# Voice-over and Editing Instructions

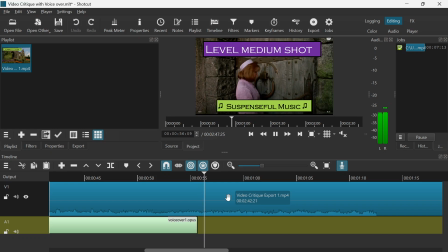The music now changes to be suspenseful as we, the audience, are waiting to see what's going to happen.
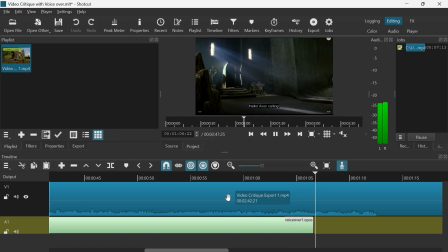And a shot coming up here is one of my favorite shots in this section. I'm going to pause it so that we can look at the character.
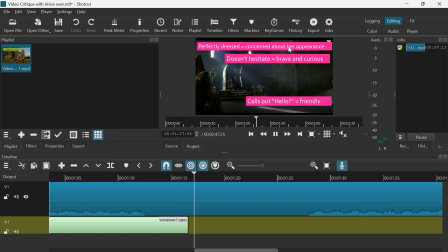So in this image, we can see that the character is perfectly dressed, shows that she's not concerned about her appearance. She doesn't hesitate, that shows that she's brave and curious, and she calls out hello, which indicates that she's very friendly.
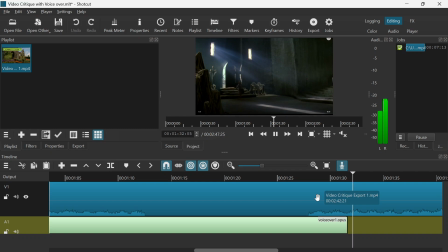So now the character walks into the scene. We have a level panning right extreme long shot, which is a really good shot to show us the entire set.
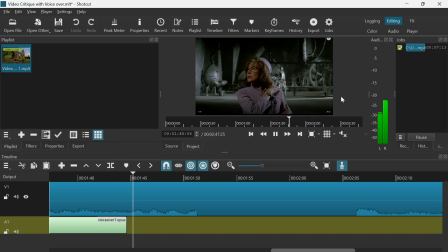There's an interesting shot here as well that I'll pause once again just to point out some of the details in the mise-en-scène. So we can see there's some mechanical devices which tells us that this is a factory.
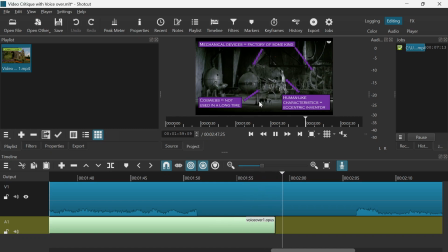There's some cobwebs that can be seen that tells us this hasn't been used in a very long time. And some of the machines have a human-like characteristic, which tells us that the inventor who made this is a little bit eccentric.
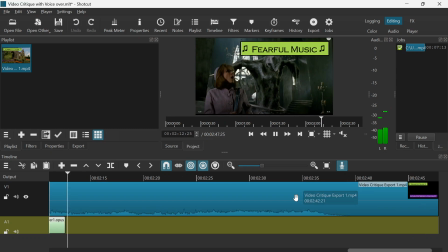The music now becomes fearful. There's lots of different emotions expressed in the music in this section. This is a level medium shot, and soon it will change to an arc to long shot.
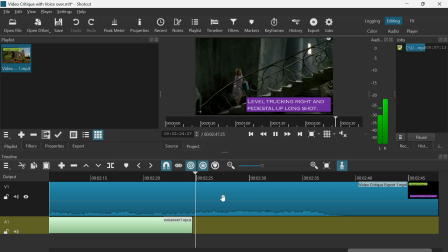So it's arcing around that statue there. And now it's a level trucking right and pedestal up long shot.
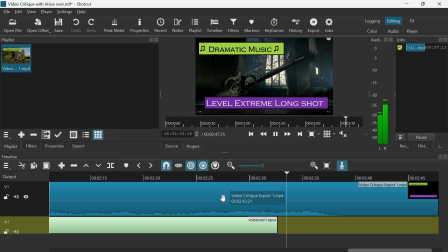And it cuts to this level extreme long shot, and the music becomes very dramatic at this point.
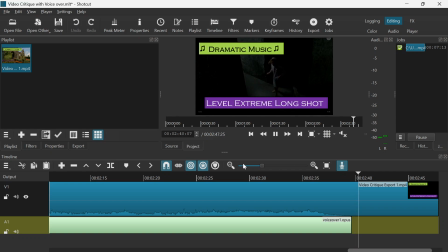There. And so I made a couple little stumbles there, but basically I've recorded the voiceover.
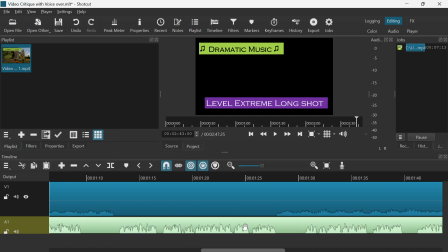I might, if I was aiming for perfection, I might do that one more time just to avoid a couple of times when I
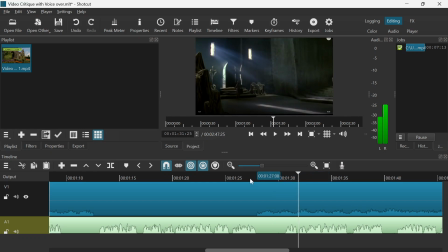hesitated and stuttered over a few things, especially those labels that I was reading out. Had a little bit of difficulty reading those labels clearly. So what that's done is it's recorded the audio track.
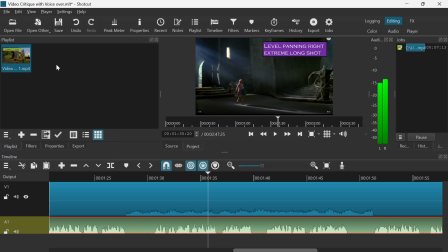There's the audio track there, but it's not in the playlist, which isn't a big problem.
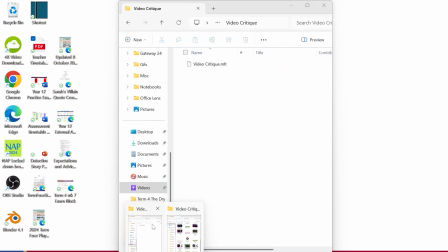It's actually saved it in the video critique folder.
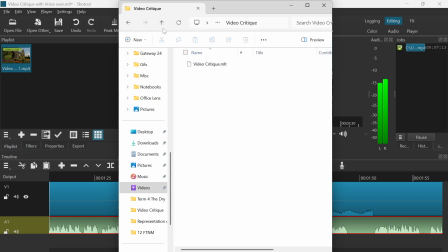It should have anyway.
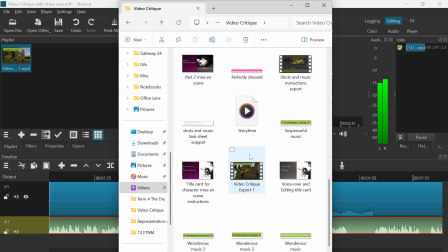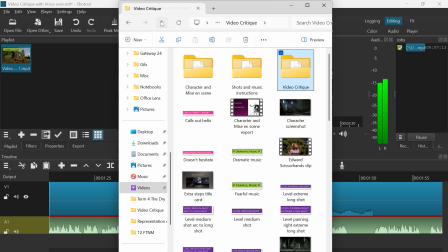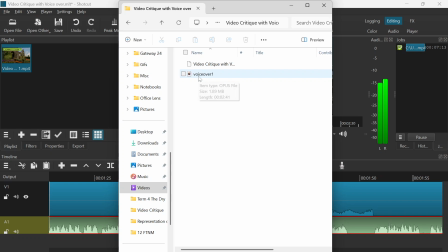Ah, here we are. So there's the voiceover saved in the location that this project is saved in. So I think it wouldn't be a bad idea just to import that voiceover in there as well.
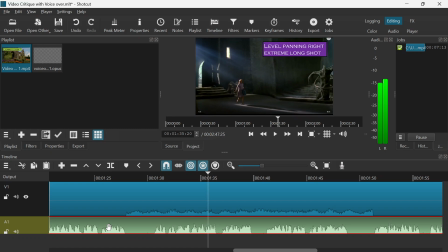Because what you might need to do is just to you might want to delete it and then re-import, re-put it in the timeline for some reason. Okay, so let's just see what it sounds like.
Even curious. And she calls out hello, which indicates that she is very friendly.
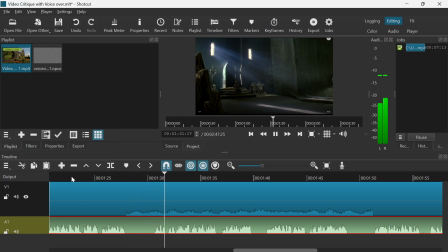So now the character walks into the.
So I'm just testing it to see if there's a good balance between my voiceover and the sound of the actual clip, and it sounds fine. So I don't need to adjust it. But if you do need to adjust it, you'll click on your audio track, go to filters,
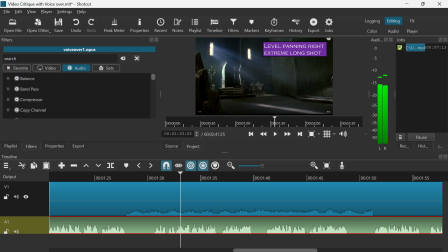add, and search for an audio filter called gain and volume. Gain and volume. And you can just use that to adjust the volume of your voiceover. So if you find that your voiceover is not loud enough, you just pull the volume up.
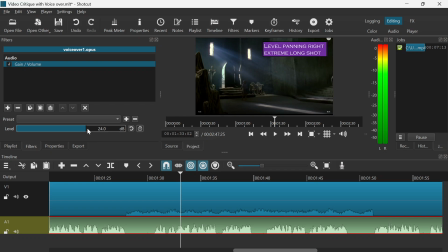But if you find that it's too loud, for instance, you might just like to pull it down a little bit. So I'm going to leave it as it is. So I'm going to get rid of that filter because it was fine. I'm going to save that at this point.